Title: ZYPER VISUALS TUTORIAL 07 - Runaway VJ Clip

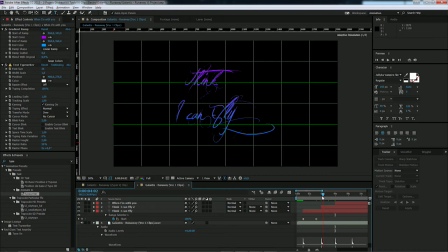Oh, and I forgot to make the fade out. So that's exactly what I speaked about. So now I have to make the same animation for every three. So just fade it out with the opacity, or maybe 15 frames, something like that.
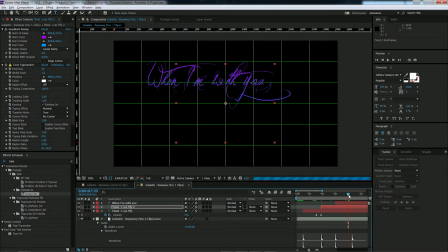Copy paste somewhere, not here, somewhere here.
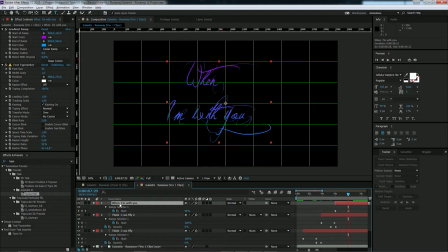Like that, and yeah, when I'm with you, that, and center it. Is that centered actually? Yeah, it should be okay. Maybe a little bit more like that.
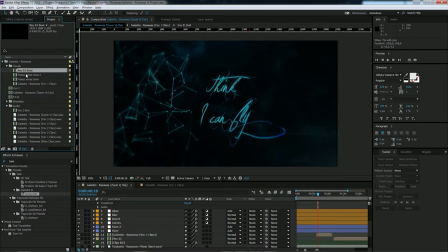So then go back into our main comp
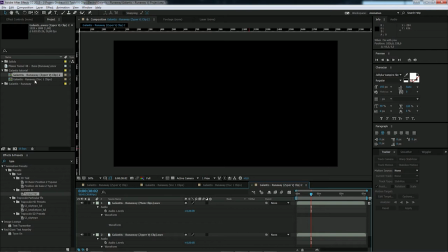here, and just import that vocal one and make it start at the right point.
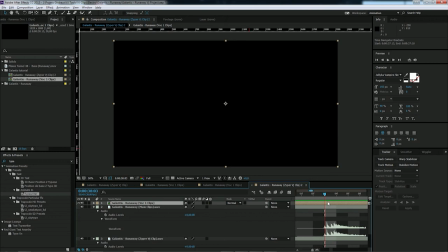So you need to be really, really precise on that one, so it fits perfectly with our audio file. So it has to start exactly here. And now we can render it, so with the preview, and see what's happened.
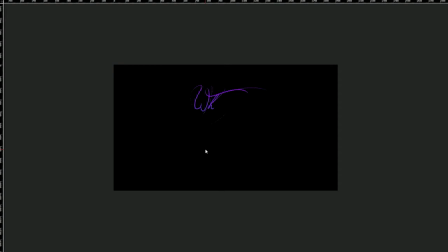Think I can fly. Think I can fly when I'm with you.
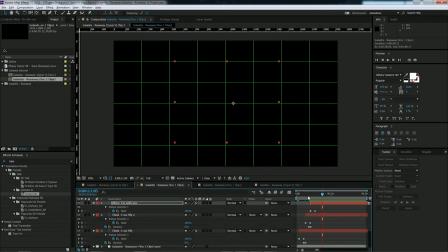So you can see the main animation is a bit too slow. So the typewriter needs to be maybe something like just 1 second. Just push it back here. And here too. It's approximately, it changed because it depends of how long the text actually is.
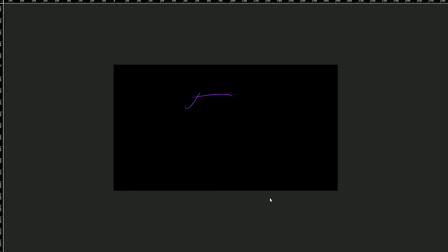So make it something like 1 second. Jump back in the main comp and see what's happened.
Think I can fly. Think I can fly.
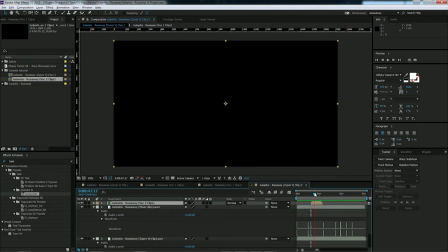Yeah, that's okay for me. So so now we have our text animation. So just duplicate a layer, push the right text and push it at the right size. And we need to make the main design around it.
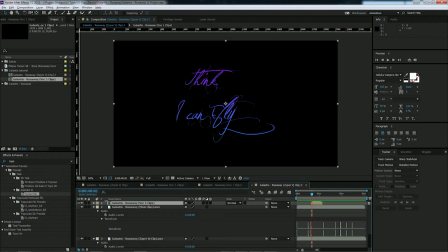So I always use, since now more than 4 years, the same background for everything.
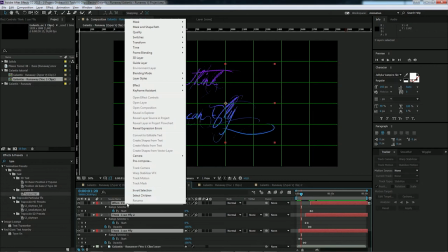So jump back here, pre-compose all that stuff.
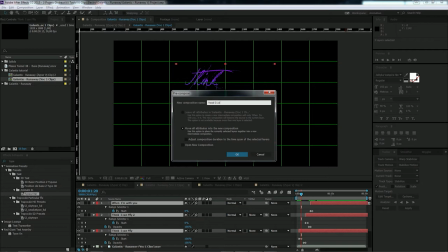Name it vocal 01 animation.
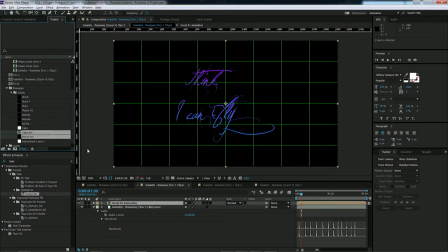And now I'm gonna import, so I always use the same background because I worked a lot on it. So yeah, it's called clip background. That's my secret weapon. So it's really basic.
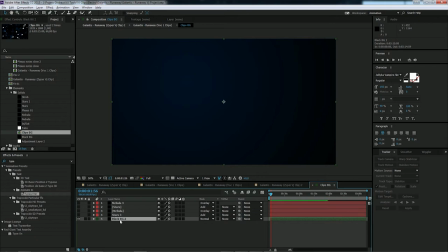It's actually just made on black background. Oh no, a back. Yeah, it's a ramp. It's a bit blue. Then I have some small straws. Then I have a nebula made with fractal noise.
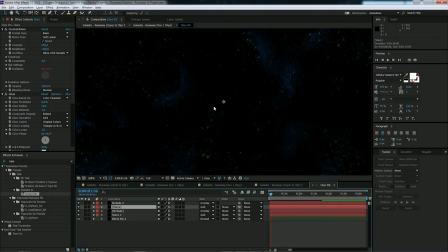Then I have some straws a bit bigger and another nebula over it.
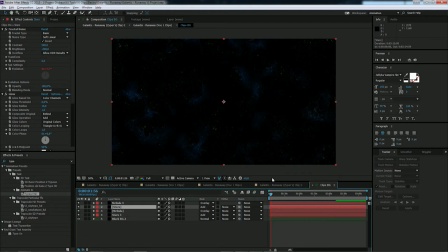So why I use that kind of stuff? That's first of all my Zyper and now my Vision's signature. And yeah, it's really good because I always use black background when I play on LED screen, but when you show it on YouTube, on Vimeo, or even if you have to play
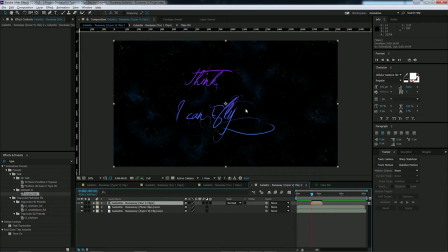on some other stages where they have video projection or LED, LCD TV, you need to have a small background to it. So that's pretty good because that's a black background. So your colors, your animation, everything stays pretty good.
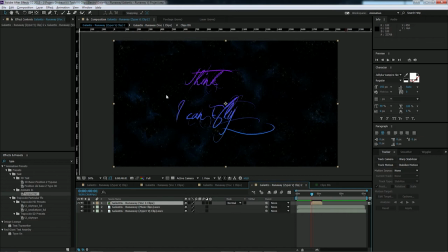And at the same time, it looks great on any kind of screen. And I just change it and make it evolve over the four past years. And now I can use it on LED screen without it brings too much brightness to my room. So that's just perfect.